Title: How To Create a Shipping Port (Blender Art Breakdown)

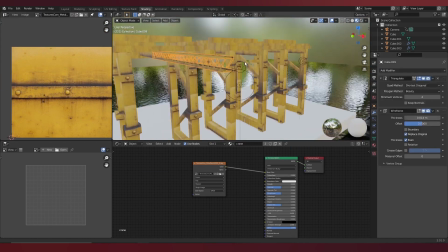258s
Matching up geometry with certain bits of texture so they look more realistic.
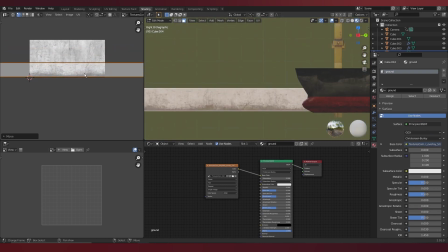265s
Adding textures to the grounds. For the sides right here, I decided to mix it with my original dirty concrete.
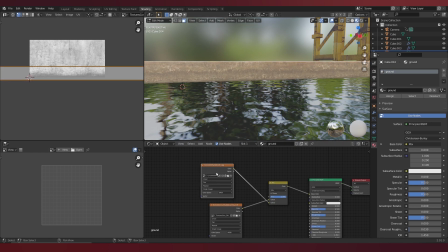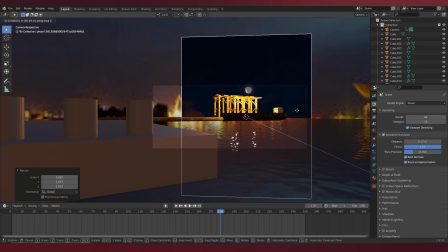278s
I also used the images as planes add-on to add a basic night sky that I found from Google.
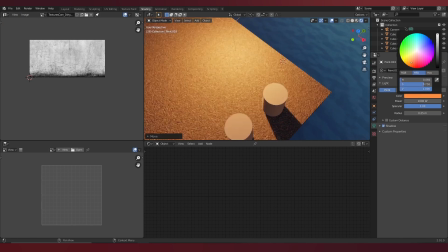286s
Specifically for the foreground, to give a detail i use pbr texture that do come with actual bump maps again
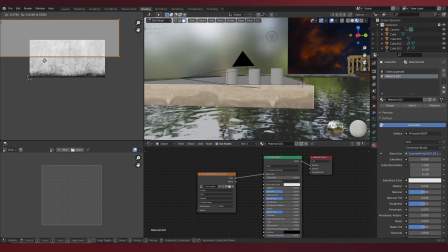298s
i use the dirty concrete texture side not
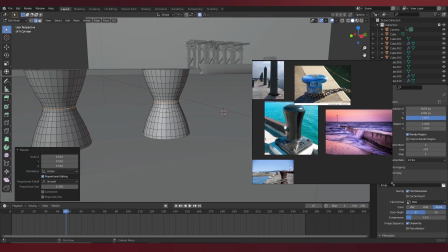307s
only the cylinder things isn't hard it's using proportional editing
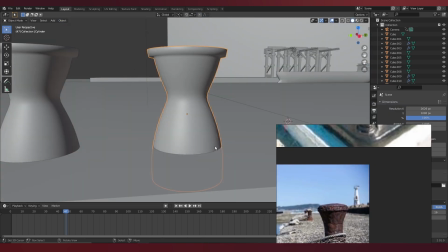310s
scale use a lot of reference again it's just about building interesting objects
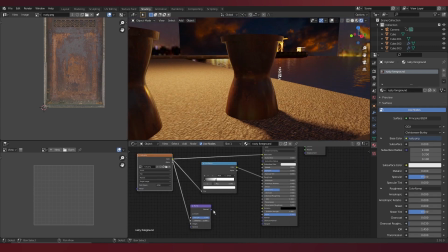322s
this rust image powers the roughness and bump i then wanted to add metal chains that were going around
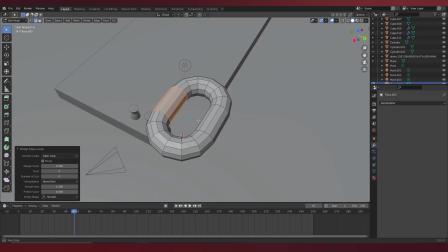328s
the cylinders as if they were like tied around something and I'll link another tutorial where I learn how to do it.
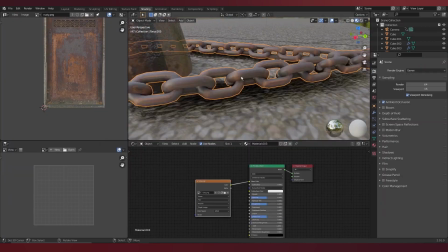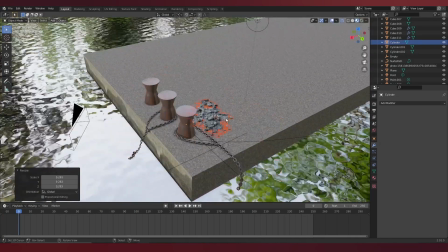341s
I wanted more detail in the foreground so I resolved to finding rock photo scans and using that to randomize,
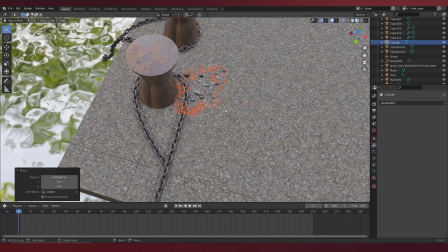348s
scale, rotate, create interesting variations.
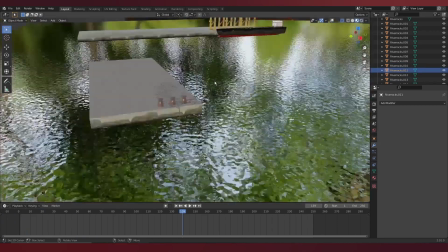353s
The composition is really looking good now.
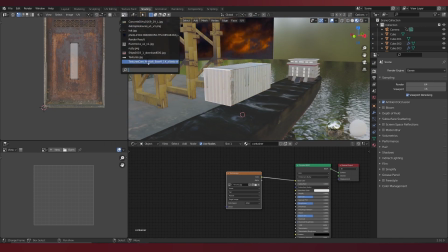356s
Now it's time to add the shipping containers which are basic image textures attached to a cuboid.
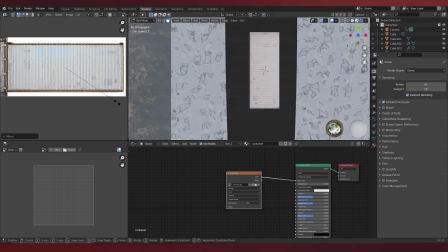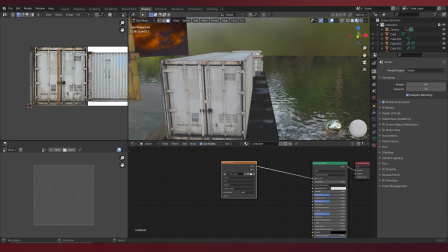369s
Then I use this trick I learned where I can actually randomize the color of the ship
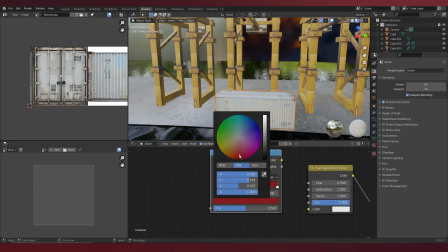374s
to my liking and when I duplicate it it will generate a different color.
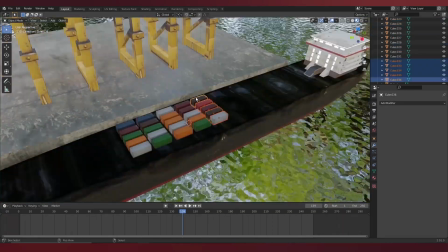383s
After that it is really simple just duplicating, making sure things work, building up backgrounds, adding details and specific shots.
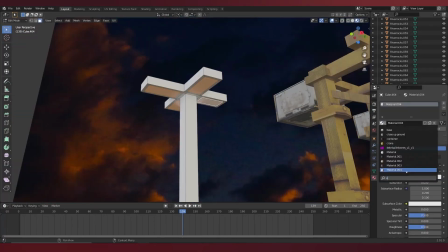396s
He added in a lamp because it was really easy and I just put that everywhere.
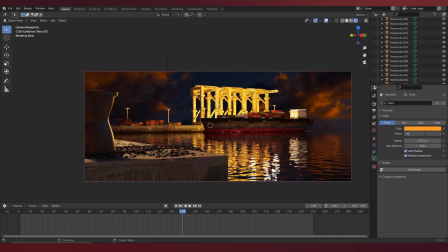403s
And here in cycles it's already looking really really good as you can see.
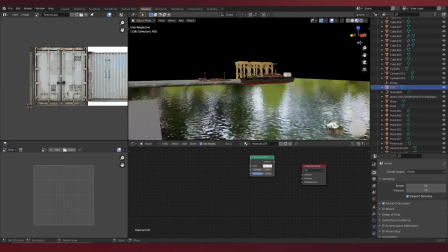408s
A good thing to do with any render is to try to make it more cinematic by adding a layer of fog and this can be done with volume scatter.
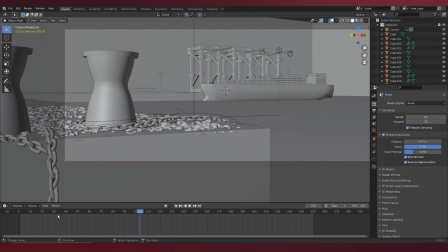418s
I also animated the depth of field by parenting it to a null that I can then just animate the position that I then used to guide the focus.
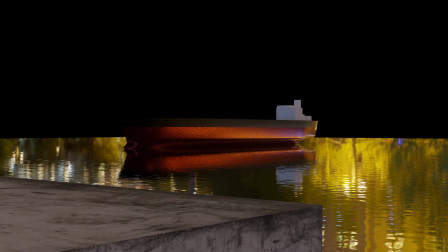431s
and originally i would produce render passes at different stages in my progress
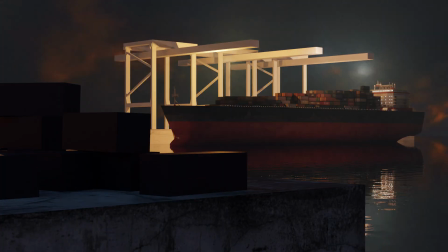437s
and you can see how my image refined to what i would consider my final image
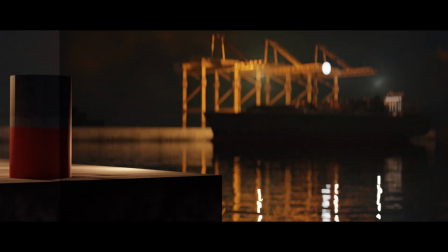443s
it's a lot of tweaking a lot of feeling what looks right now
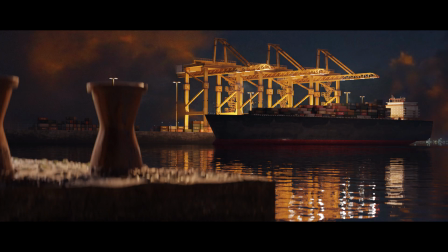454s
with a little bit more effort and post-processing you'll be able to add in more details
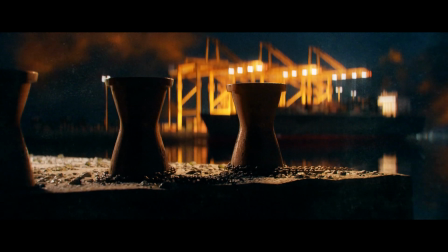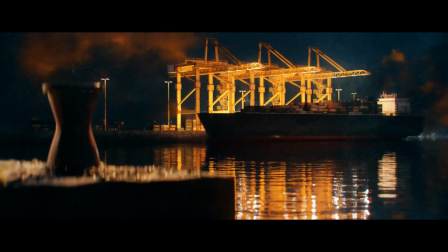464s
It's about drawing your inspirations into actual ideas and representations.
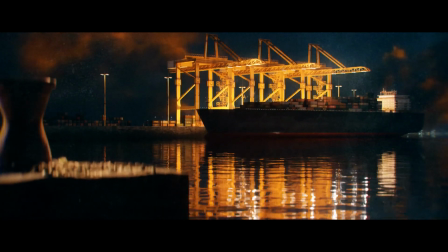469s
Now I know this breakdown is not exactly a step-by-step tutorial and I've glanced over a lot of technical aspects
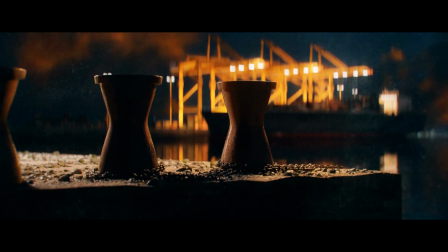475s
which is why I've linked a lot of tutorials in the description below where you can learn how to achieve the technical part of it.
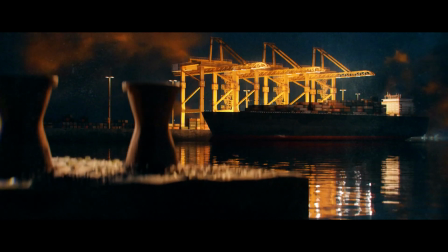482s
Anyways, if you enjoyed this breakdown, consider subscribing because I'm really excited to make videos like this,
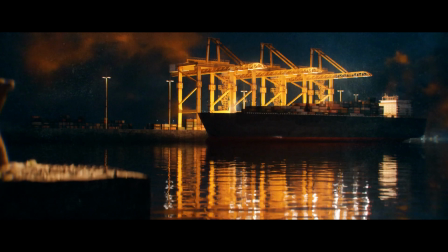487s
it feels great making art and being able to share how you got there. and yeah, have a wonderful day.